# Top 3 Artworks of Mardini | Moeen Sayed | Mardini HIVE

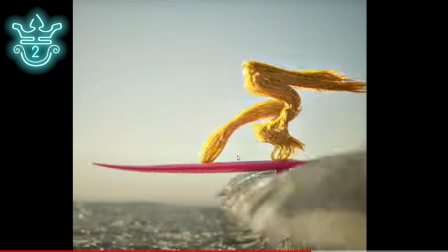1003s
And the board dips and bobs and this character sort of adapts to that movement.
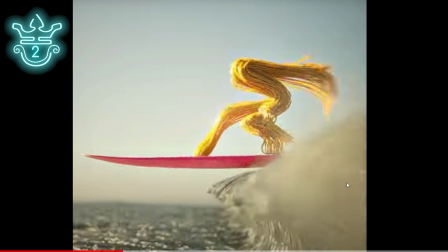1008s
The dynamism in the shot is excellent. It's pretty much perfect.
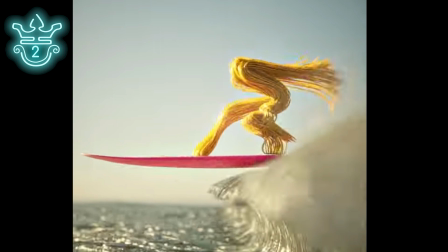1012s
And once again, they've given the feel of a relaxing afternoon surf.
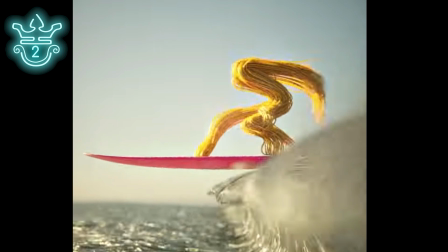1018s
This creature just sort of enjoying the sun as he surfs. I think that this is awesome.
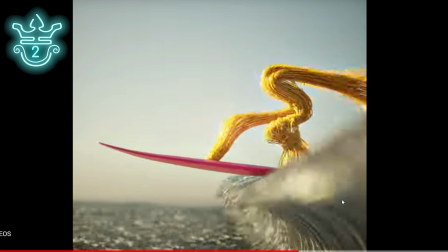1024s
Can't say anything bad about it. I think that it's lovely. Also the fact that they went for this composition is pretty cool, right? You're cutting out anything that's not necessary. You're really just focusing on this central area and the camera follows along with it but it doesn't feel static because there's a lot of variation in the scene. So I think that this is a brilliant, brilliant entry by Toast.
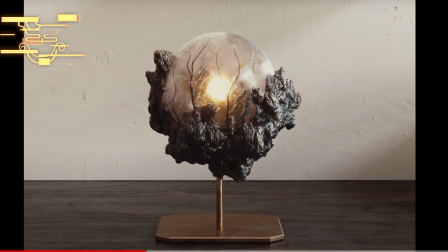1048s
And in first place we have this entry by Wesley Sison.
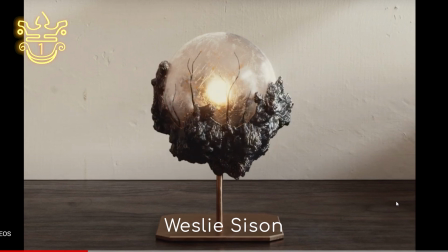1057s
Now first and foremost I have to mention the level of detail in this shot. So even if we just focus on the wall in the background for a second we get to see that there's this incredible attention to detail and it may seem that way but it's most likely just the texture.
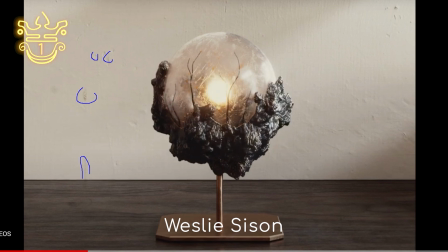1077s
It's an extremely efficient use of texturing. They add this texture in the background to add a bit of displacement to their wall and a bit of color variation. That's not the only variation they have. They layer the variation on by also doing this lighting over here.
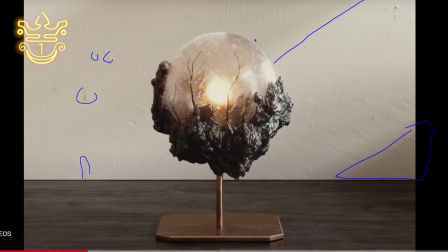1091s
You can see that the light is obstructed towards the button and it sort of comes in in these shards. Now that gives the idea that perhaps there's a window off to the side over here and that the light sort of pours in this way.
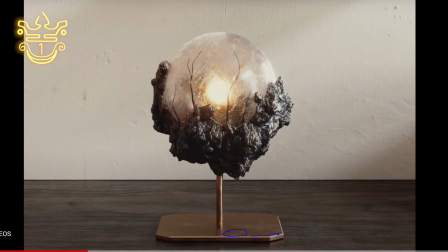1105s
Now that variation is great but that's not all. There's the sort of bevel to the stand and that's good geometry but more than that there's great texture. If you look over here there's some variation on the edges over there, that's a variation in roughness. Same thing over here, you can think of this as fingerprints or wear, grunge, whatever that is, they've added it.
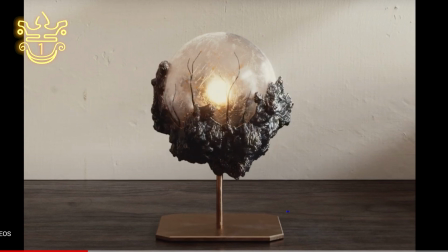1124s
Even on this pole over here you can notice that there's this minor detail right. All of that's great but we haven't even spoken about the subject of the image, right?
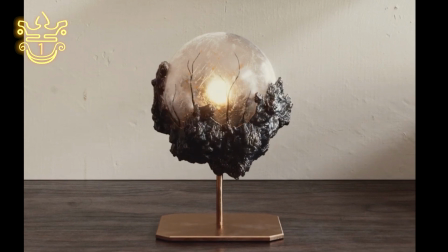1134s
So this was for day two growth and they have this sort of growth pattern and it seems to be differential growth or whatever it may be.
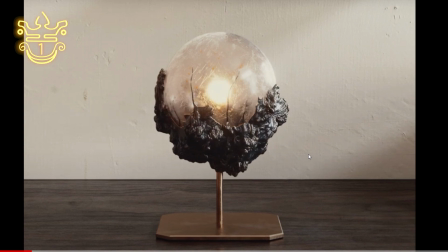1141s
It grows in a very organic fashion.
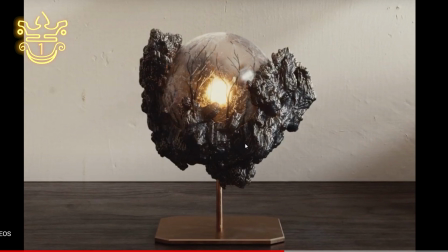1144s
Now an interesting thing about this is that there's elements to this where there's movement and there's elements where there just isn't. And once again this incredible attention to detail is carried through into the subject matter. If you look into the areas that are more or less solidified it's this darker blue, right?
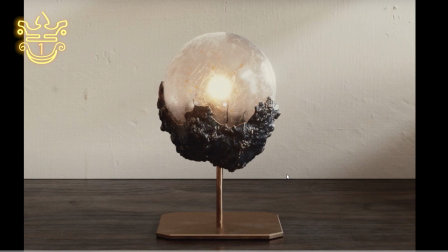1161s
This greenish blue. It's almost a metallic color. But these areas that are growing out are this lighter sort of brass color.
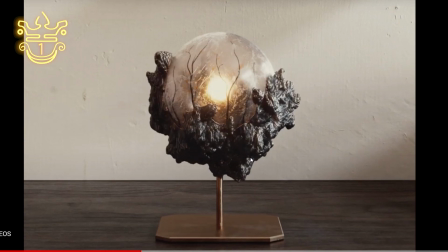1168s
And so this actual growth has incredible variation to it as well in terms of both movement and texturing. Finally, if we look at the center point over here, we have these vines that creep up along this frosted glass. Now I can't stress enough how much variation is in the shot, how much detail there is.
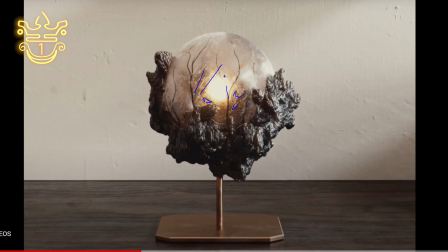1187s
Once again, they have this variation in roughness, right? The way that the light catches on these scratches on the glass looks incredible.
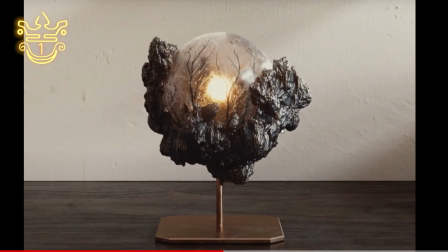1195s
It makes this light in the center more diffused. And as this grows, you begin to cover that light.
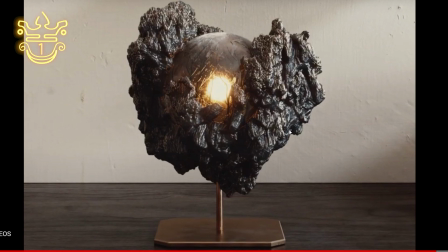1202s
That light moves around very subtly. And all of these things just make the shot excellent. I can't fault the shot in any way. And as far as rendering goes, I'd say this is close to perfect.
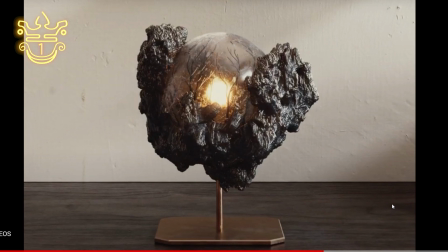1213s
And I don't just throw that word around, but there's not much that I could say could be improved on this shot. And so for that reason, I do think that this is deserving of Mardini's best artwork. It's a truly incredible entry by Wesley Sison. So that's all for this presentation.
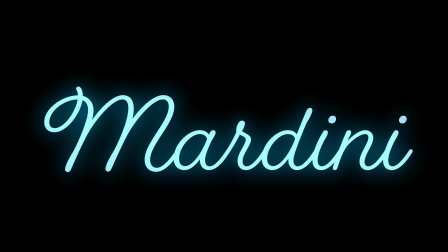1229s
Thank you for listening. I appreciate that you took the time. And of course, everything that I've said here is about art and art is subjective. So you have free reigns to completely disagree with me on anything that I've said, but this is just my opinion about those top six artworks.
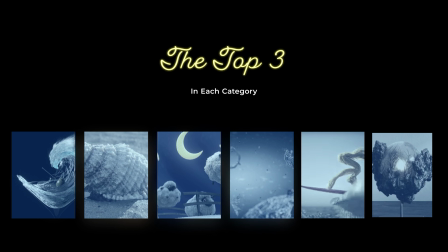1245s
I think that there's an incredible amount to learn from all of those artworks. In fact, I think that there's an incredible amount to learn from Mardini in general.